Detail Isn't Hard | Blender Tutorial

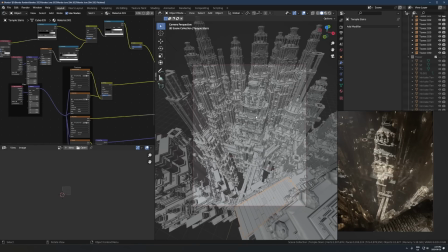(28:43)
If it's not, point is just, if the foreground looks bad, just add detail and make the immediate stuff that's close to the camera good, and it will just help everything else. Let's talk about the lighting, because
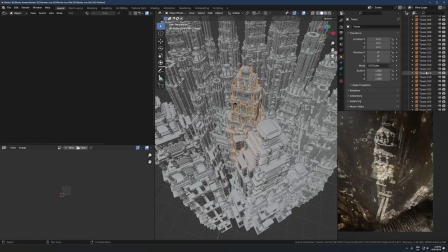(28:57)
this is where it gets a little, I don't want to say complicated, but like there's just a bit more happening.
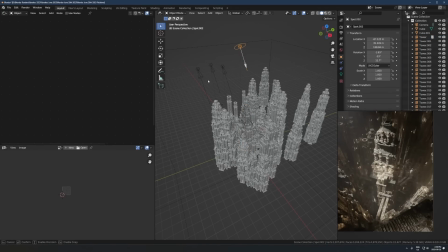(29:04)
So the main lighting that you would need to worry about is this right here. Oh shit, I accidentally fucked up the spotlight. God damn it. And you can't undo that. Yeah, this.
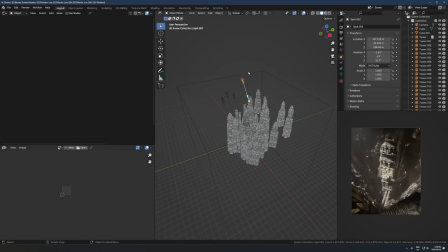(29:19)
Try and put that back to where it was. So the main lighting is this stuff right here, these 4 spotlights. And I think there's probably even one spotlight that's the main one, which would be like 1 or 2. These ones, I think. Yeah. The rest are kind of not really doing much. So let's look at what's going on here.
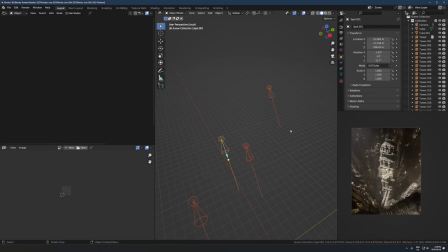(29:37)
Part of the reason this works so well is because the lighting is not just super bright and lighting up everything all at once. So I intentionally hid a lot of this stuff in darkness, because it means that the less stuff you can see, the less stuff you have to worry about making look good or repeating or
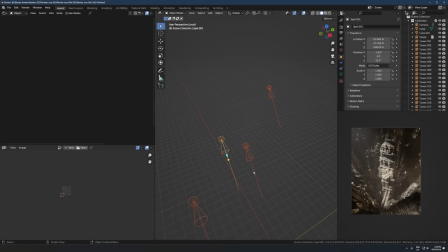(29:57)
basically the less light there is, the less problems you're going to run into. Generally, I mean, that's not always true. Sometimes that can be a problem itself, just if, if everything's too dark. But just breaking up the pattern of what's being illuminated, that's a really easy way to just make things look better.
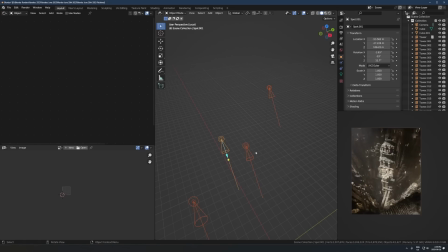(30:15)
If there's a lot of repeating shapes or things just don't look that good on their own, just having lighting that's interesting and like some parts are light and some parts are really dark, that's a method you can use that looks cool but also can hide some imperfections sometimes.
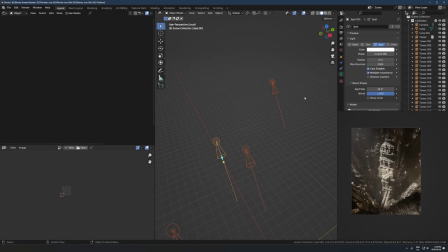(30:33)
So let's look at these lights here. I think that one of the last videos I did was just all about using spotlights like this. In those videos, I think I just used one spotlight in all the renders, but in this case, I did that, set it up with one, and then it looked better to just duplicate it a couple more times,
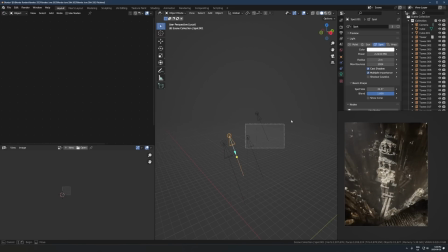(30:49)
so I ran with that. But it's like, the way this works is you set up one, make it look good, and then try duplicating it. If it looks better, keep it there. If it looks worse, then keep trying until it looks better. The key here is they're all pointing in the exact same direction, so it looks kind of like sunlight,
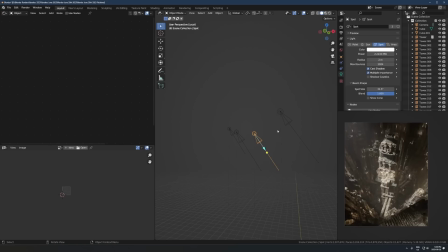(31:06)
because if you think about like the rays of sunlight, those would all be coming from the same source, the sun. So they're all moving, like all of those light rays would be moving parallel to each other, all in the exact same direction. So if you're gonna fake sunlight with spotlights like this, just make sure they're all pointing the same way.
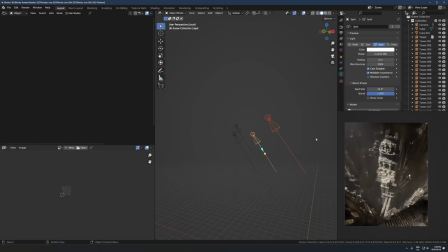(31:27)
Unless for some rare reason it looks a lot better to have like one pointing down, but just be careful with that, because this is like not how light works. If you're, a lot of the times it helps a lot to think about the light source you're creating.
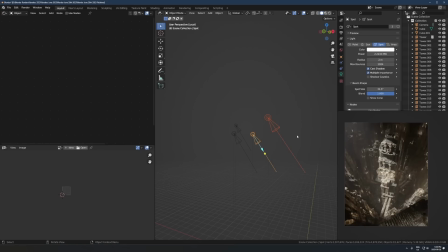(31:42)
Like think about what that would be in real life. So what I mean is, like in this case, what does this light in here look like it's coming from? To me, it kind of looks like it's coming from, looks like we're in a cave and there's some sunlight coming through.
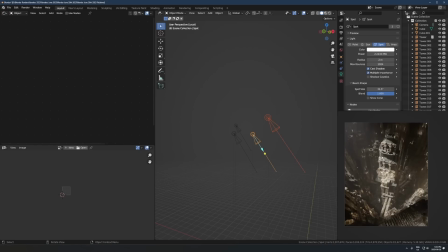(31:55)
Like that's where it would be from. It doesn't really look like somebody's holding a flashlight, or it doesn't really look like some magical light. It looks like natural kind of sunlight. So when you have something that is starting to look like natural sunlight, you want to keep it looking like that, and you don't want to mess up what like that light source would be.
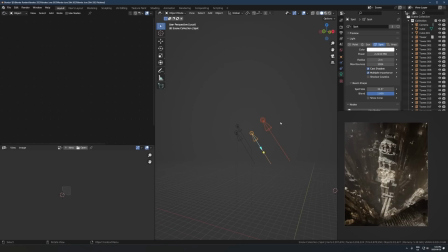(32:14)
And yeah, just if it is meant to be sunlight, just keep it looking like sunlight is the point. Okay, let's look at the settings on here. 2 million watts, it's bright. That's going to be different depending on what your render looks like. It's going to change every time. Color, white.
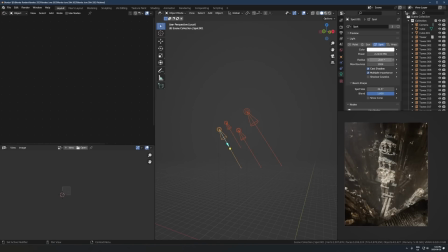(32:32)
Radius, 2 meters. Just a little bit softer than like this. There's not a huge difference in this case, but I find that just softening up the shadows by making the light source a bit bigger always looks pretty nice.
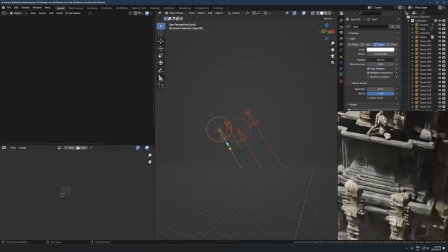(32:45)
And you can see the difference that makes there. If I increase this, it's going to be like much softer shadows.